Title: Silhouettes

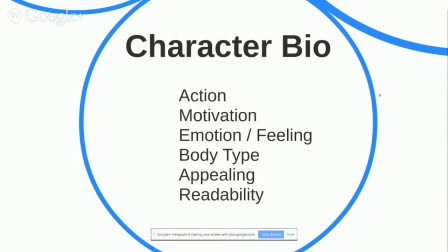499s
Looking at the appealing sort of view towards the character, this comes down to drawing. And Disney again, I can be the experts on this, where you could draw with rhythm and flow. So you tend to have sort of straight lines opposing some curved lines.
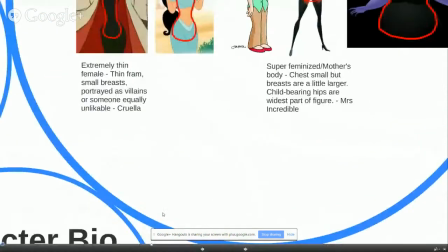517s
So if you're drawing a character's arm, for example, probably got an example of a character that's got kind of straights and curves working along it.
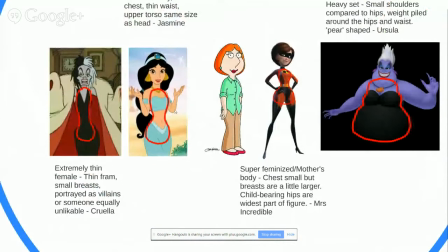525s
Here you can see on Jasmine's arm, you've got these sort of curved lines running around the bottom of the elbow and straight on the opposite side.
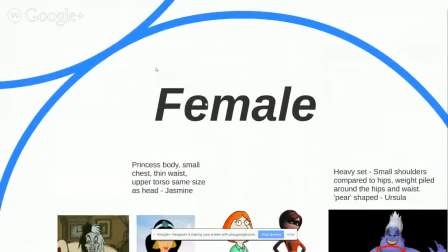532s
So the best example right there, but we can see we've got one of the males. Okay, so Hercules, there we go.
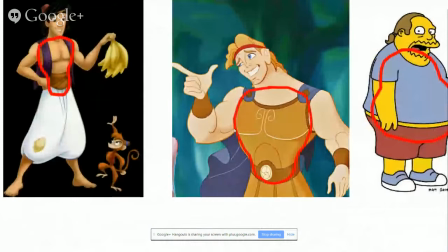540s
So we've got this straight edge here, little flick, and then again it's kind of got pretty much straight sort of edges, and then you've got the curves on the opposite sides. That's appealing. That's something that people look out for subconsciously when they're looking at characters.
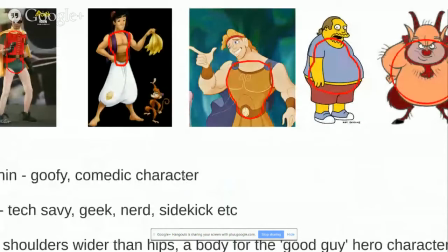554s
Okay. The other thing that I had on here was for us to look at the readability.
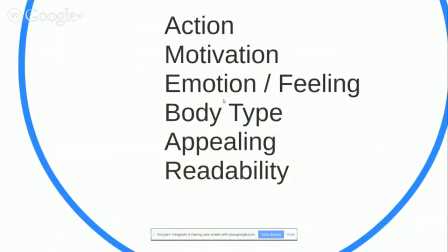564s
This is just essentially looking at whether that character has a correct sort of line of action, whether they've got correct sort of center of gravity. If you've drawn a character and they're supposed to be sort of leaning over or something, and the character looks like it could quite possibly fall over because you haven't set the center of gravity correct,
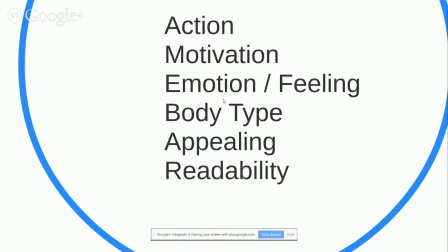581s
it's not its legs aren't in the right place to actually keep it standing, then it's going to fail as a character design.
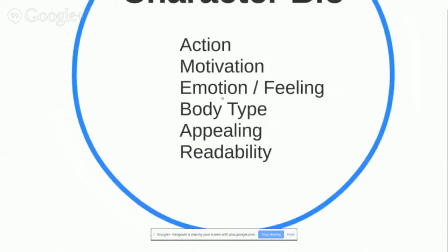588s
Okay. So with that,
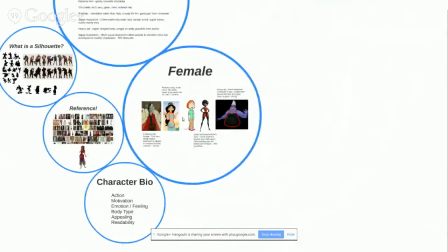592s
let's have a quick look at some different body types and the reasons why you would have certain body types in a certain way.
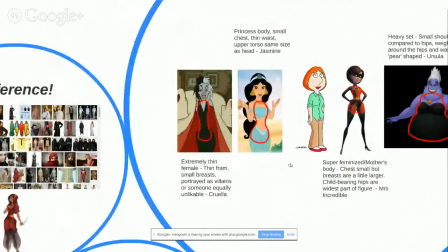599s
So starting from the extremely thin in the characters such as Cruella de Vil.
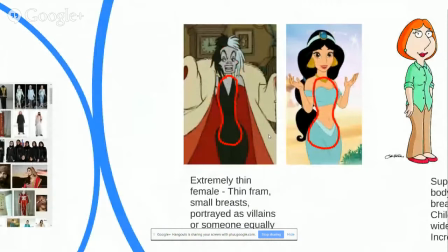606s
This has got a really thin frame.
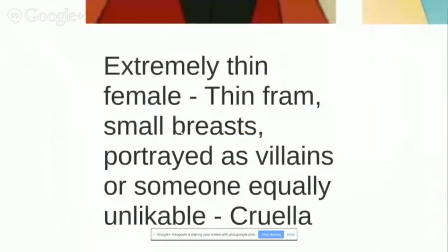611s
and we would tend to see smaller breasts that tend to be portrayed as villains. Apologies for the incorrect spelling. Tend to be portrayed as villains or somebody who's like pretty unlikable characters.
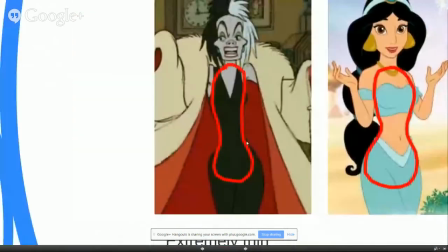624s
And you can see from her, she has got quite an unlikable sort of figure and face,
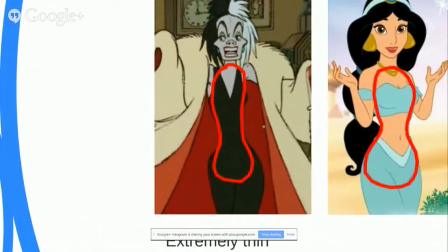630s
and this sort of slenderness just kind of leads to I guess it almost comes from like an insect background. Not a lot of people like them, so anything that's kind of overly thin is either like superly
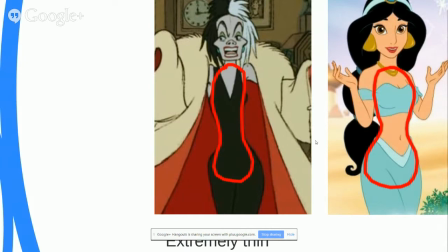645s
malnourished or cares more about other things, such as like taking over the world or whatever, than they would about their own sort of health and weight.
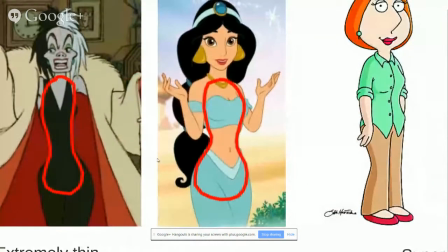655s
Moving on to your classic sort of princess design, again you would have sort of the hips ever so slightly wider than the torso. Again, we're not looking at huge breasts in here.
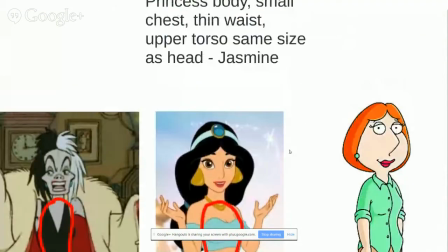670s
We're looking at a very small waist, though, and you tend to have the torso the same size as the head as well.
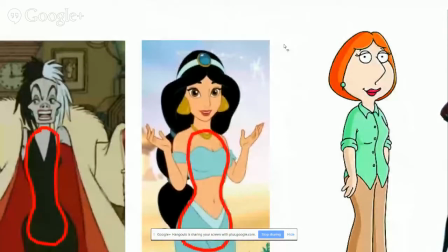677s
And Jasmine's a great example of that. Another one would be sort of looking at, well, any of the Disney princesses, really.
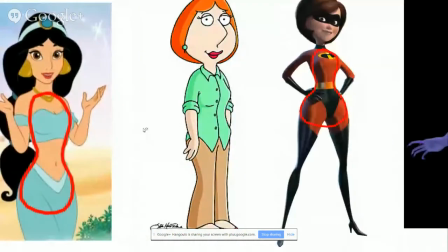682s
Ariel, for example, from The Mermaid, exactly the same sort of thing. Lois Griffin kind of sits in a realistic area.
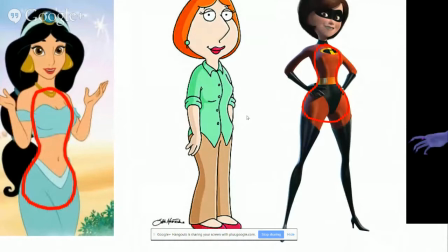690s
So if you're going to be designing a character that is kind of set in the real world,
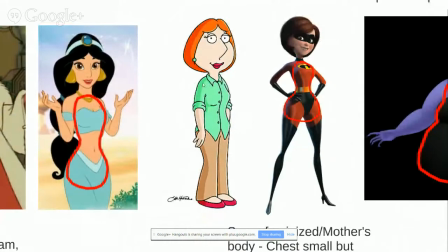697s
this is the kind of shape that you're looking for, and it's where you've got sort of you do have the shoulders and the torso slightly less than the hips, but the rest of it is a little bit more in proportion. You don't have the really tiny waist as you did on the princess.
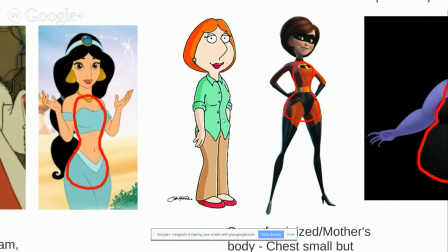714s
And then you move on and you kind of take that to the next step where you add a bit more weight, and in this case it's not adding weight to the
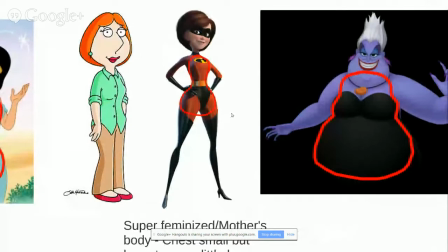723s
waist, you're adding weight to the hips. And what that does is it kind of gives a super feminized look.
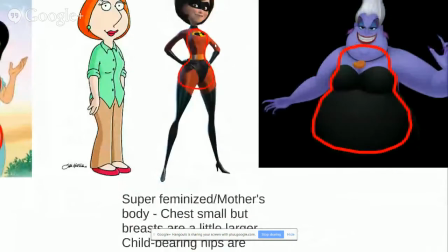729s
Again, you don't have to have the great big boobs in order to like show off a feminine look.
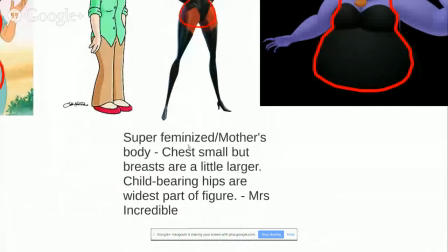734s
You can keep that fairly small,
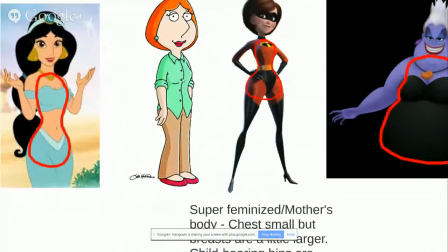737s
a little bit larger than you would say on the sort of princess and the realistic character.